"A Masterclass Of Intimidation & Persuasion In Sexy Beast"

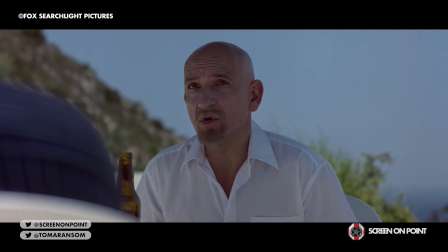During this scene, all Don does is ask questions. In fact, he asks Eleven.
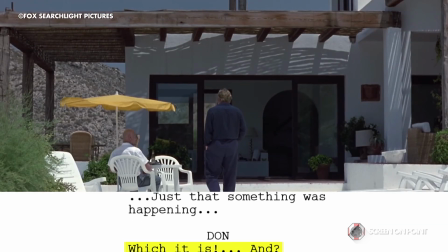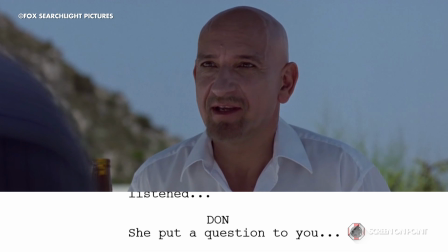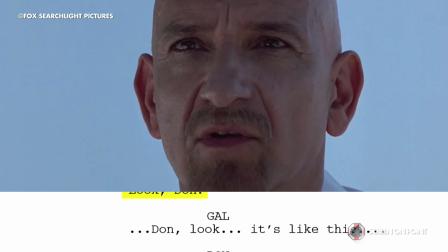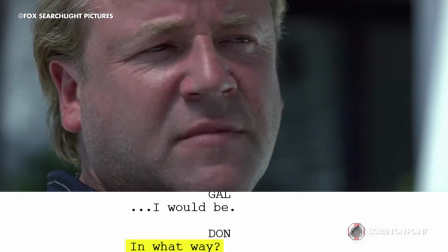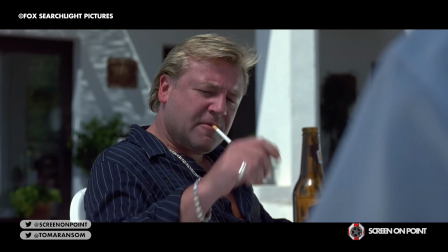By getting Gao to answer questions, Don moulds the conversation.
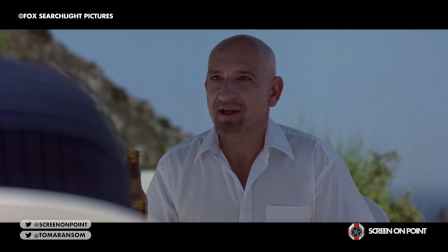The conversation is led by Gao, making his statements sound cooperative despite not wanting to do this job.
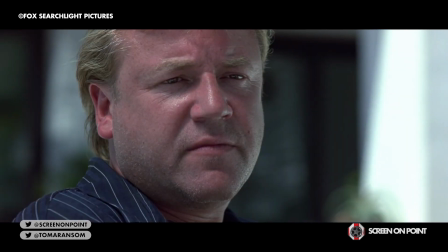But by getting Gao to say this out loud, Don's persuasion seems less as if it's coming from him and even more so as if it's coming from Gao himself.
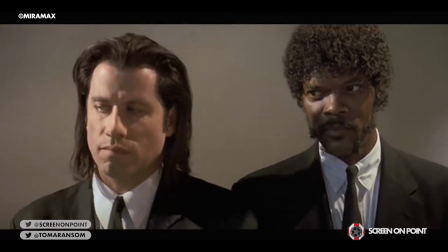A similar form of dialogue patterning can be seen in Quentin Tarantino's famous character driven film Pulp Fiction and specifically in the big kahuna burger scene.
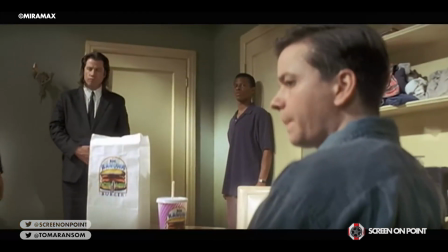As Jules deliberately places emphasis on Brett by asking him easy answerable questions about his burger,
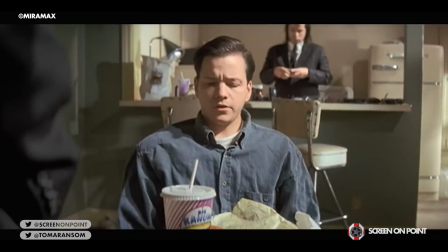before leading
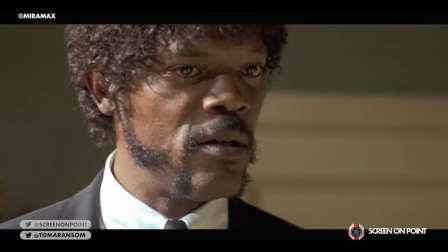to the climax of that scene by asking him about what Marcellus Wallace looks like.
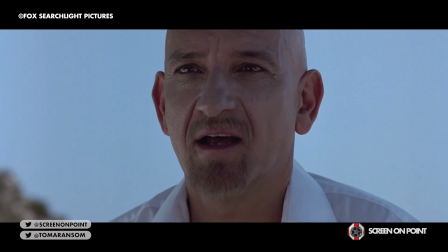What does Marcellus Wallace look like?
This scene in Sexy Beaster like Pulp Fiction also introduces moments that break that tone, reinforcing that above anything that both Don and Jules are not to be messed with and to be feared.
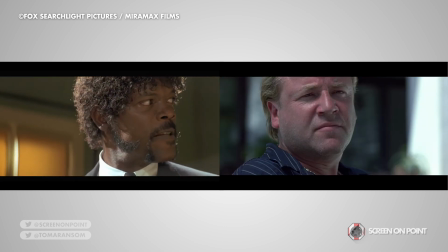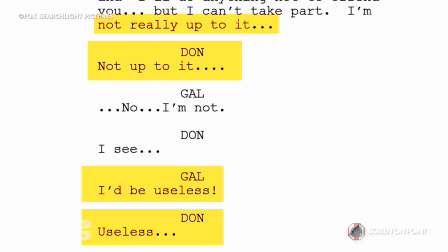Unlike Tarantino however, Mellis and Shinto's script contains mimicking or word repetition to highlight the specifics that Don is unhappy with,
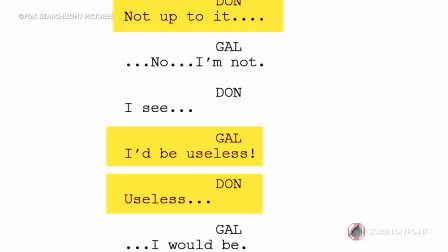forcing Gao to choose his words more wisely to words that Don wants to hear.
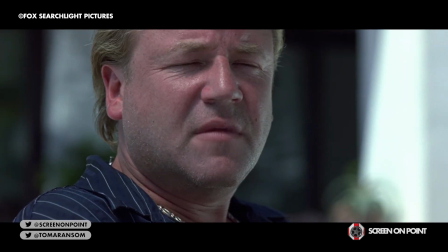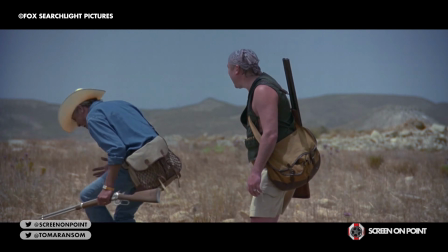Whereas mimicking can often have a positive response, a device used to indicate whether or not someone is listening,
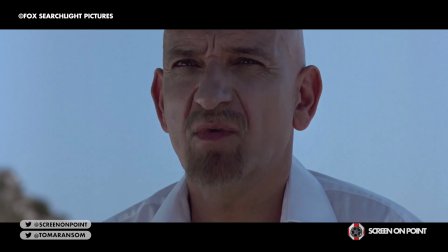Don mimics to diminish positive perception and reinforce what he wants to hear from Gao.
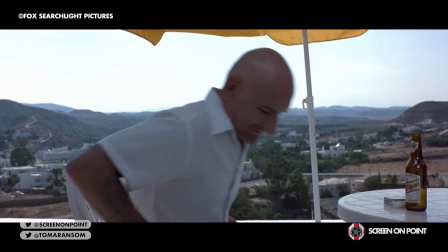Now, this is not anything new though as a study by Louis Voss and Smeester in Mimicry demonstrates that participants reminded of
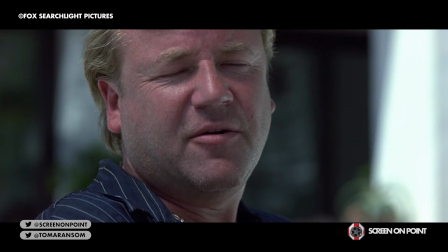money or in this case a job resulted in the person being mimicked having a negative impression on the mimicker.
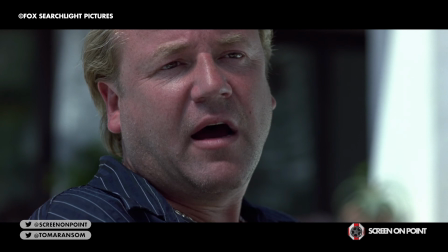The thought of money and subsequent mimicry could create a threat perception of the mimicker,
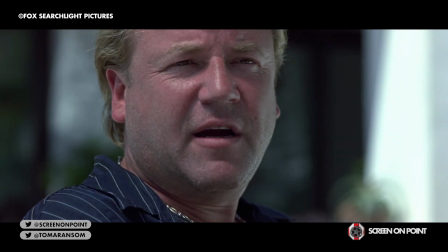something that Don absolutely wants to achieve in this scenario, he wants to persuade through the fear of violence.
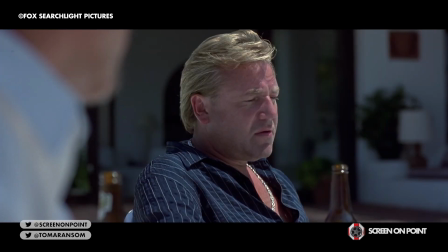Following more in-depth details of the job, Don hooks Gao with fast-paced dialogue to cement Gao's involvement despite him agreeing,
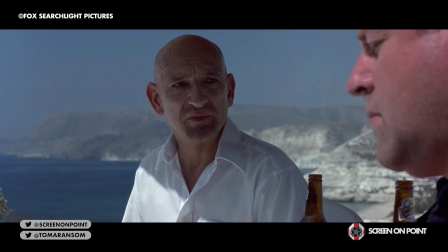but after questioning Gao's body language, questions turned to statements with derogatory insults hedged in.
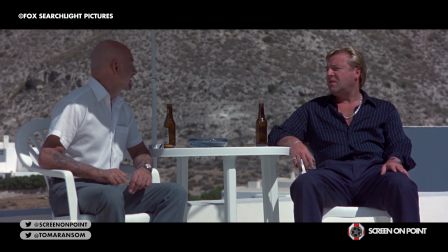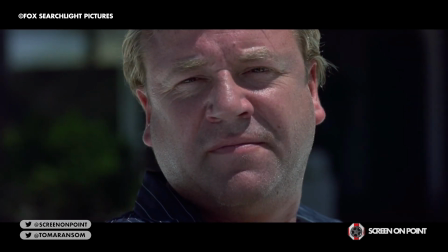As Don gets ever so closely to getting Gal to do the job,
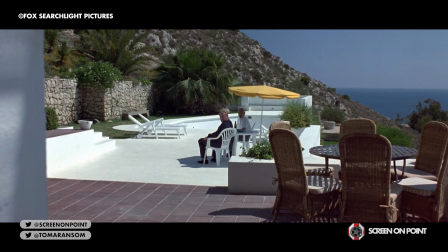the appearance of the pool boy breaks up the intimate close up shots of their back and forth and these long shots
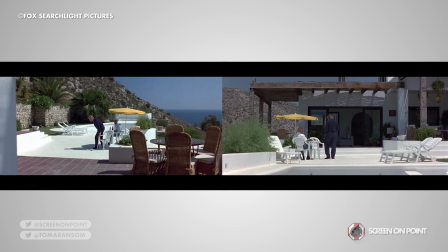reintroduce that space between home for Gal and the job that he so desperately doesn't want to be involved in,
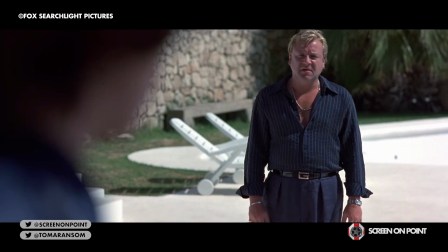in London. The boy is Gal's saviour in this moment, dragging him away from the table and ultimately coming back detached from Don's space of power. power.
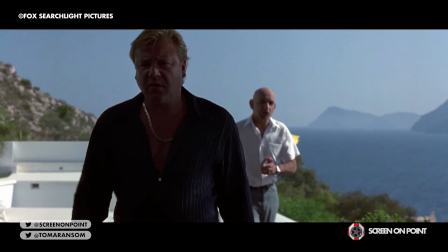Gal is able to change the pace and walk away and for the first time shifting that power as Don chases from behind.
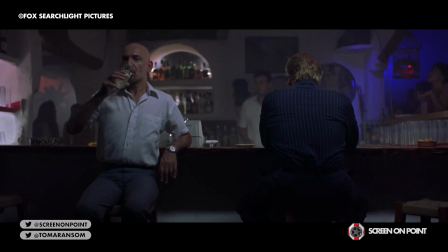As the film progresses, this contest between the characters and their contrasting goals are constantly illustrated in image.
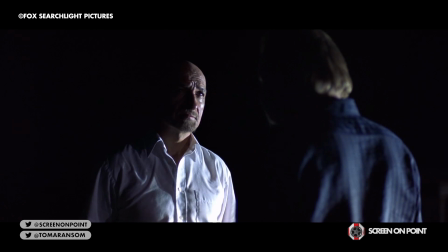At the bar, Don facing outwards as Gal slumps in and at the coast, a sequence that sees Don open up to Gal which suddenly turns violent.